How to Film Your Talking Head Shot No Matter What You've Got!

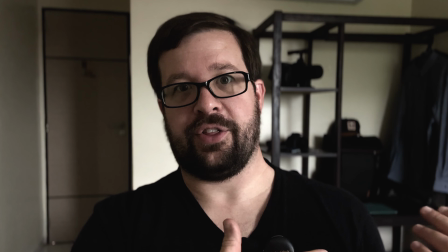735s
And then I just made sure to slightly tidy up the bookshelves. Probably could do a slightly better job of that. But you get the idea. Like it's not the best shot. It's not gonna win any awards. It's probably the worst shot in this video, but Considering all I have is a hotel room with pretty much nothing on a bookshelf It's pretty crammed in here.
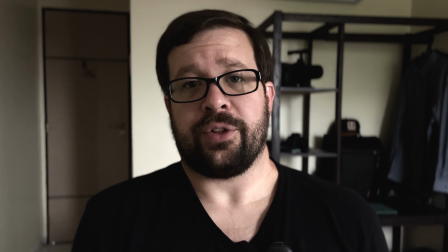755s
There's a luggage in here two beds Like there's not a lot of space to work with. I was still able to get a decent talking headshot Gotta walk to the next spot Three flights of stairs Get my workout in What's that being said? These stairs are a pretty cool environment and I can see a cool shot here, but that's not part of today's curriculum.
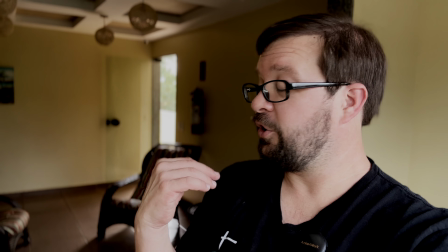777s
All right, so I'm not going to do a full setup in here, but you can see visually you probably could get a pretty nice shot in here.
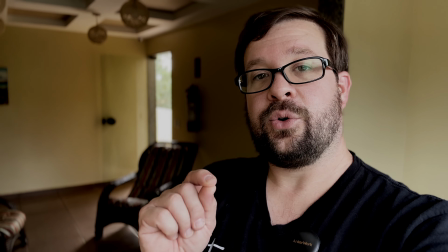781s
This window right here, the lighting is pretty decent, but the echo and the reverb is way too much, so nada, no good. So consider your audio when you're setting up. All right, so here's our last setup,
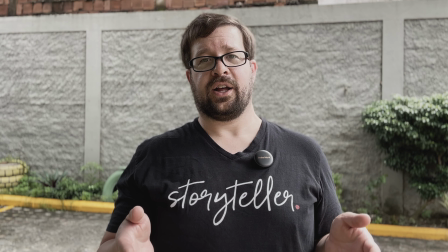794s
and this is literally in the middle of a parking lot. there is a tree right here next to me and there's a
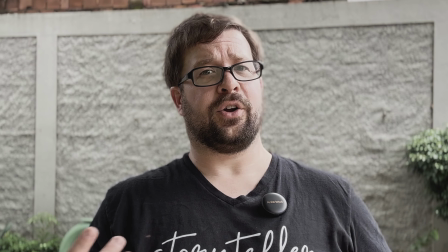800s
car right over there so you might not think like hey that'd be a great spot to get a shot but it's secluded from the
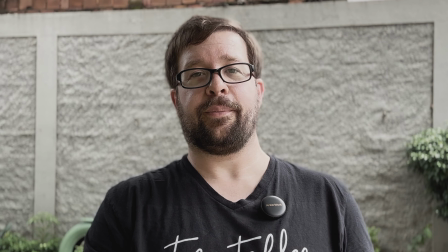806s
road so it's pretty quiet it's somewhat wet in the back it's got some decently
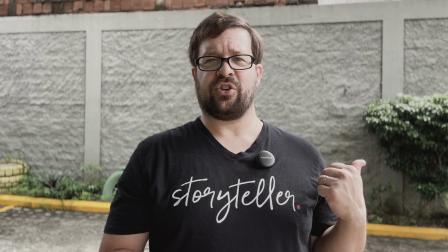811s
interesting elements between that bush there the the wall is really nice they've
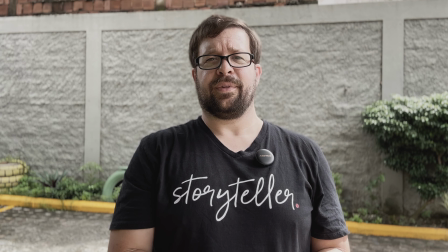816s
got some nice gardening there the yellow lines a hit or miss but in
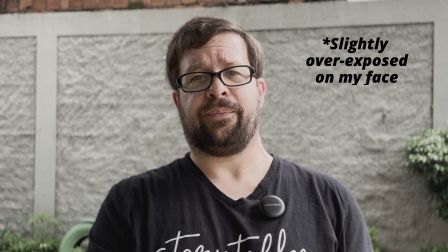820s
general like sure not a bad shot lighting wise the sun is still
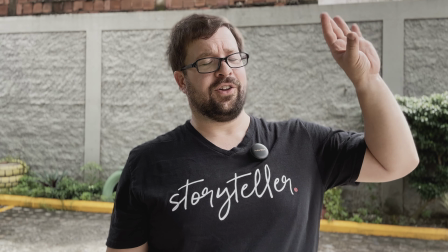825s
back over here you can see based on the light on my arm. The light is still, the sun's still over here, and it's coming through and coming through slightly diffused.
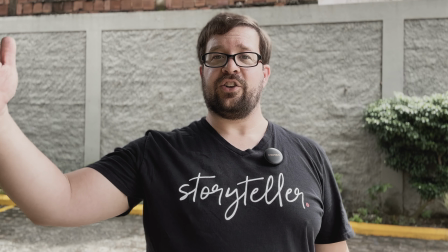834s
But it's, you know, giving me a nice key light on this side, and the tree is blocking any bounce, and so I'm getting a nice darker fill.
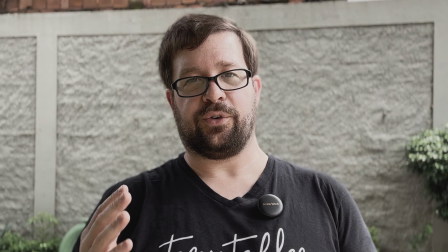843s
It's actually acting as what's called neg fill, negative fill, which means it's pulling light away on this side of my face.
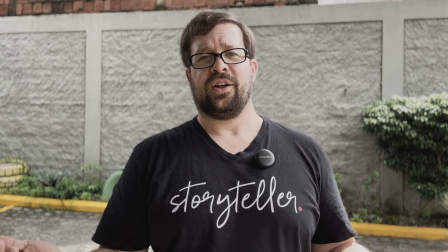848s
And so, you know, is it going to win an award for the best frame shot ever?
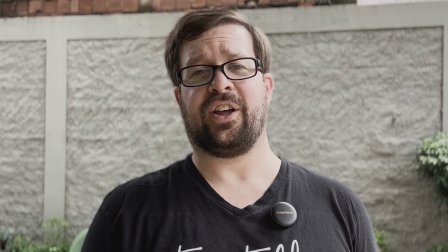854s
Probably not. but it's going to get the job done. It's going to look all right. Honestly, the biggest thing I think I'm fighting in this area is the wind in this little courtyard is kind of swirling around.
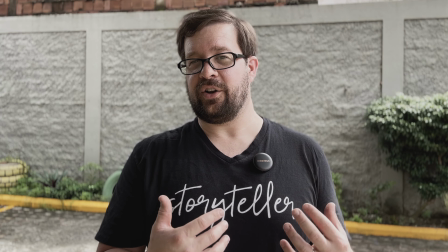863s
So what I probably should have done, just to be safe, I think I'm going to be okay,
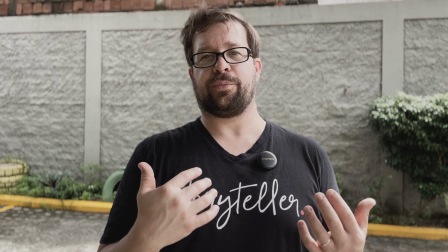867s
but I probably should have put the wind sock on top of my mic just to protect against stronger winds like what you're seeing or possibly hearing right now. It wasn't this windy until I got down here. So here's the key. Don't overthink your shot.
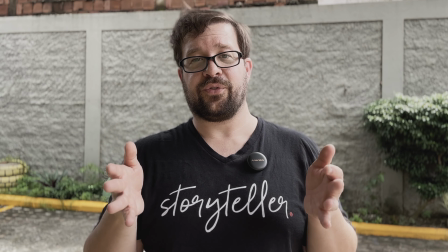880s
Ultimately, you just need to work within in the constraints of the fact that your camera is going to hide things that are off camera.
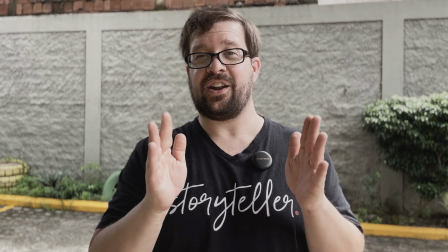887s
The viewer doesn't know what's off camera. If I didn't tell you, you probably wouldn't know there's a car parked right there.
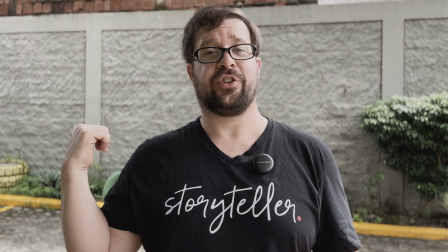891s
You might be able to tell them in a parking lot because of the yellow lines, but you're not gonna know there's a car there and I'm kind of nestled in a corner to where,
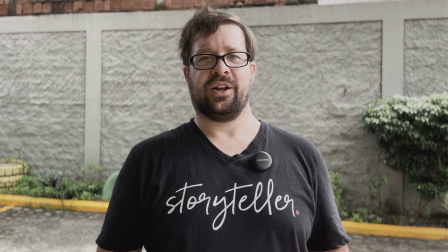897s
you know, the lighting just happens to be working nicely and it's not like a beautiful set.
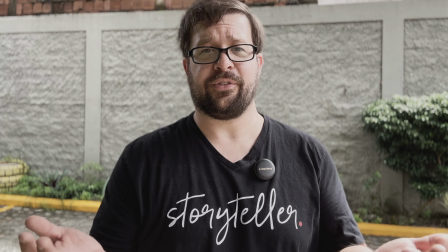902s
Like if someone walked in on me right now, they'd think I look crazy because I'm standing in a parking lot talking to my phone. But the shot on the camera looks decent.
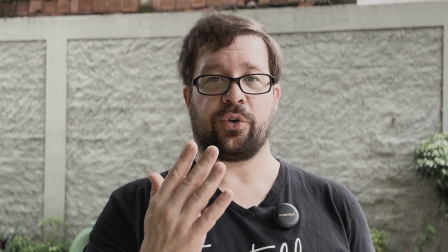910s
It's not gonna win any awards, but it gets the job done. and your viewer is going to be able to focus on your story and what you're delivering to them, the information that you're delivering. So don't overthink it. This is why I tag every video the way I do. It's not about the gear, it's about the story, because you're ultimately, when filming on a smartphone, working within the constraints of your phone. It's not a matter of having the best year. It's a matter of working with what you have, knowing what strengths and weaknesses your camera has, and that's for any camera, and then working within those constraints so that you can focus on telling your story and not worry about trying to get the most dynamic, amazing shots. That's all I got this week, but like I did in every video and like I just said a minute ago, remember, it's not about the gear, it's about the story.
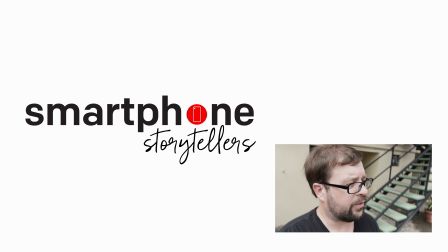953s
There's a weird American wandering around, talking to his own, fix he's an influencer.